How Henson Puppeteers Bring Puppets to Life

Hey guys, Adam Savage in my cave and this is so exciting because this is about a pilgrimage I made to the Jim Henson Creature Shop Where I have never been before. I cannot believe that I have not yet crossed that item off on my bucket list But now I have and I'm here to tell you it was everything I hoped it would be It's hard to overestimate how important the Henson Creature Shop is in my brain.
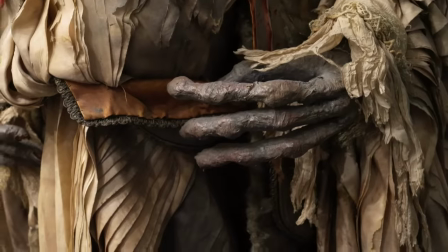[0:26]
These are the folks that made Labyrinth and Dark Crystal Teenage Mutant Ninja Turtles, the Muppets. They have just finished production on season two of Fraggle Rock, Back to the Rock. And they shipped in some of the costumes and pieces from that production to show me It was so cool. Just how they make the magic that they make. Okay, let's get into the video.
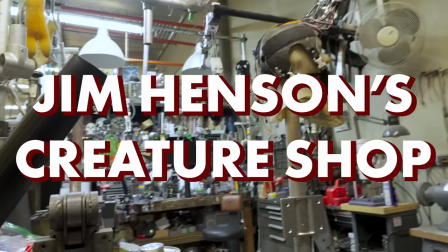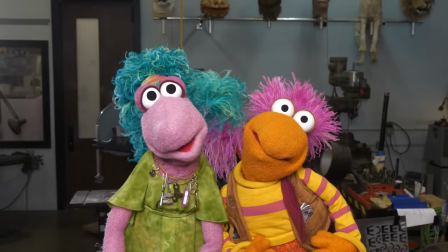[0:54]
I'll start with our neutral. I'll start with our neutral. Just right here.
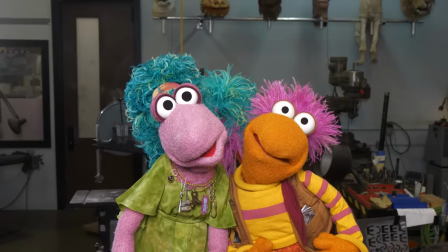[0:59]
I'm gonna start with our neutral.
They can never tell that we're cocky. They're kind of untriloquy, okay. No, your lips aren't really.
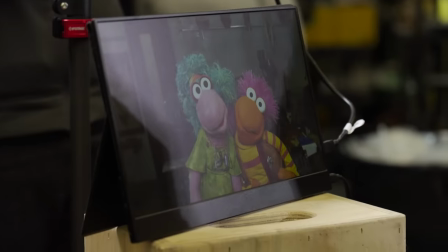[1:04] I know, it's amazing. They always think they were untriloquists, but not. No, no, no, no, we don't do untriloquists.
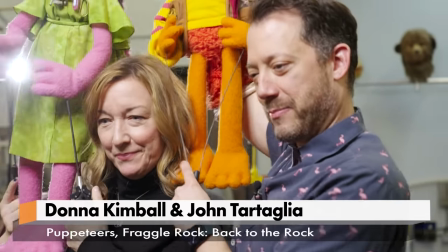[1:09]
That's something else. It's a totally different art form. Okay, good. I would have thought you guys would be better at ventriloquism, honestly. Yeah.
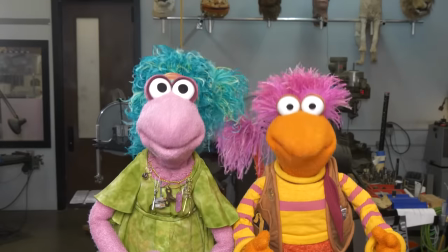[1:15] How dare you? How dare you, sir? Wow. Wow. We thought you knew better. Wow.
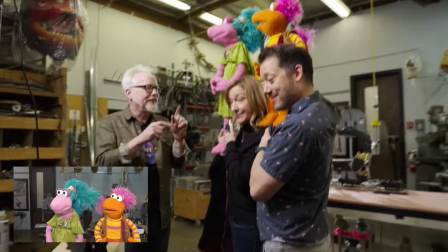[1:21] When will they learn?
This is how you have to do your jobs. Yes. This is, so the camera's made sure to cut so it doesn't see your heads.
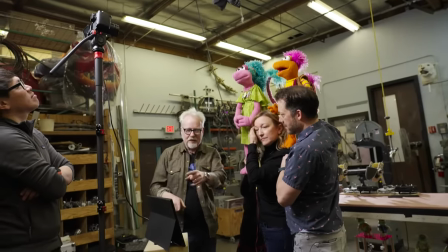[1:28]
That's right. All right, and wait, then the monitor is backwards to you, it's not mirrored.
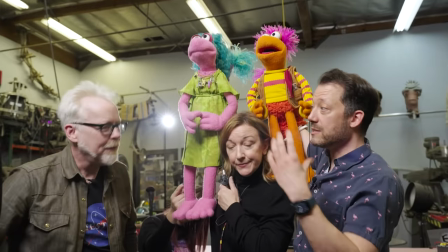[1:33]
That is correct. It's exactly what you would see if you were facing this way, shooting this way.
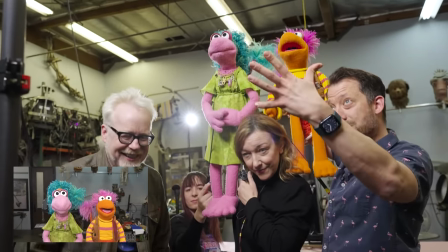[1:38]
Right. And so, you know, this is the most, this is basically what Jim created.
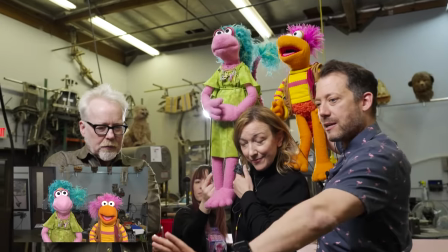[1:44]
This is exactly what Jim created. He basically decided to use the television frame as a proscenium. And so instead of like, you know, puppet shows of those days where you'd see like, you know, a cuckold friend and Ollie where the puppeteer would be hidden behind a stage. Right, right. you know he said well let's just use the television as our stage and so what we learned to play to is basically using the screen as as our as our friend and when you were joking about the neutral position you really are trying to figure out always what your neutral position
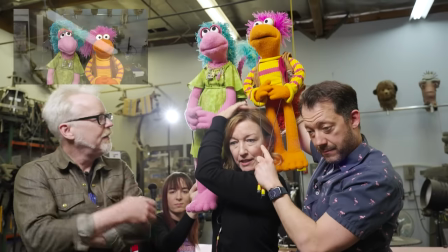[2:11]
yeah so a puppet's position first of all the bottom of frame is usually the the top top of the head so the bottom frame is just
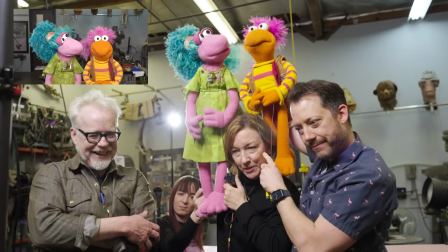[2:18]
above donna's head there thank you thank you you're welcome i just want to know you were left and then the neutral position of the body is you
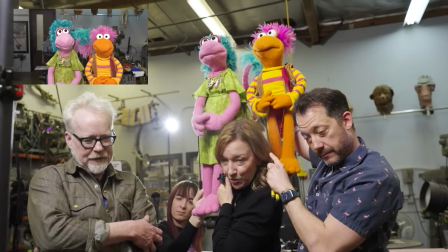[2:25]
know straight as you can because the arm has a natural bend and we try to, you know, not show that.
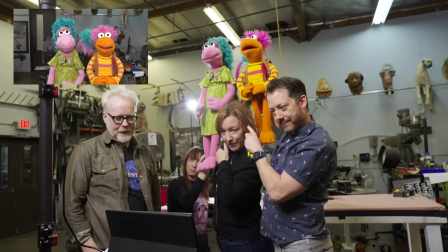[2:30]
Not show that there's an arm. No arms. Because that's weird. Yeah. But then a little curve of the puppet arms that Morgana is here assisting me with, with a little bit of, you know,
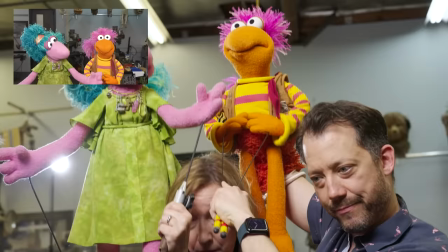[2:39]
a neutral curve that can come away, making a point, and then go back in.
Makes me look more dapper too.
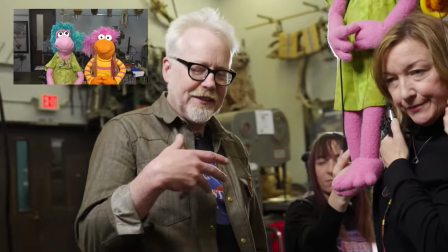[2:45]
Yeah. I'm always trying to return it to neutral. I'm always curious about the, just the day-to-day grind of doing this. And I'm curious, there must be days when you're like, just can't get your eyeline right. Yeah, there's times where you, yeah, it's frustrating because you'll be doing a shot and be like, oh, it looks so good.
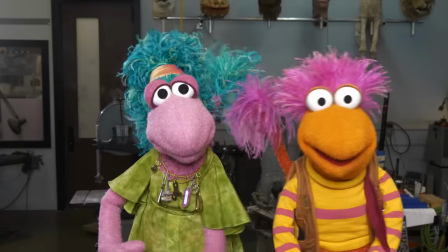[3:01]
And it's remarkable how much, you know, if you look at the monitor, you can see like, you know, Grobo looks like he's looking right at you there.
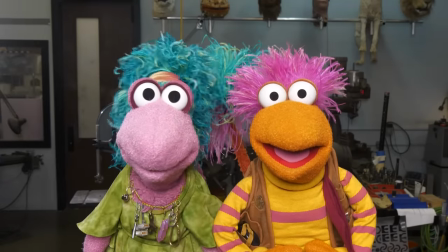[3:07]
You know, he looks like he's selling everything right down the camera to you. But it's funny, if I were to do the same thing and kind of talk here.
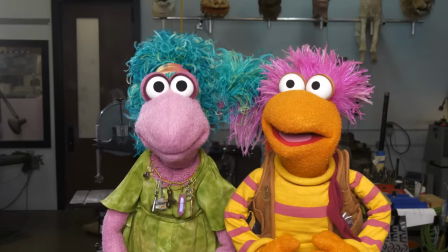[3:14]
It's all of a sudden, it's a totally different connection. Wow. So, you know, it's really.
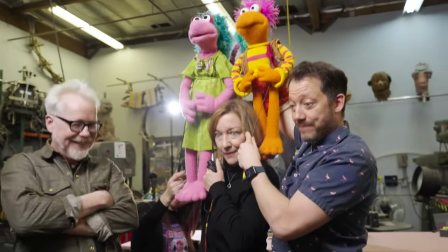[3:18]
The stakes are high. Yes. Yeah. That's why puppeteers trip over things all the time.
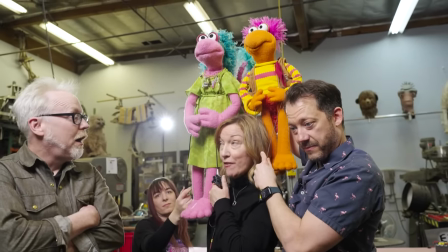[3:23]
That's why we can't have cords and stuff around because we're never looking at the floor. We don't look where we're going.
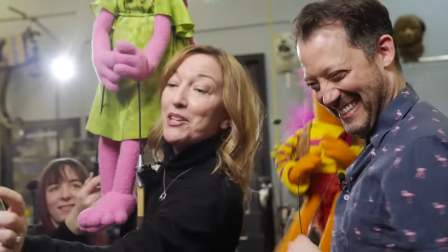[3:28]
We may glance at it. We tape our sides. This is very low tech. We tape the sides, which are the parts of the script, to the side of the monitor.
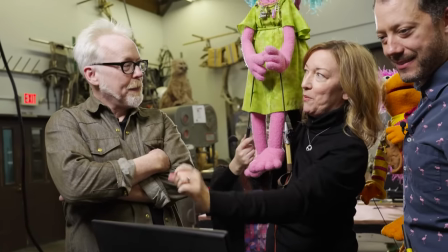[3:37]
And everyone has their own pages highlighted the way they want. So it's covered in paper. So does seniority give you the choice of the position of where your sides are on the monitor? Well, it's usually who has the lead in the scene. If it's Red's scene, Karen will put her and the rest of us will fall. It's just polite. And we'll stick them all over. The set of Frog Rock is actually, a lot of it's made out of styrofoam or soft foam.
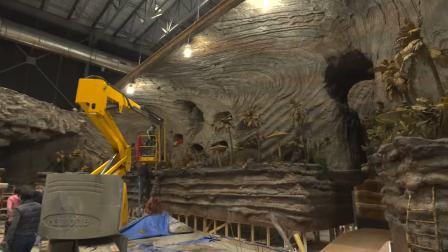[4:01]
So it's great because if you can't find a position on the monitor, you can take a pin and put it into the rock or something like that.
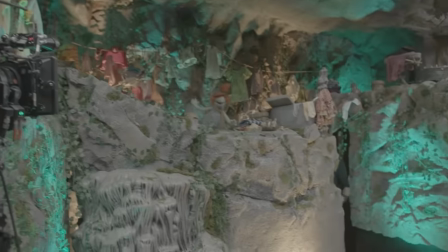[4:06]
A skewer and a popsicle skewer. Exactly.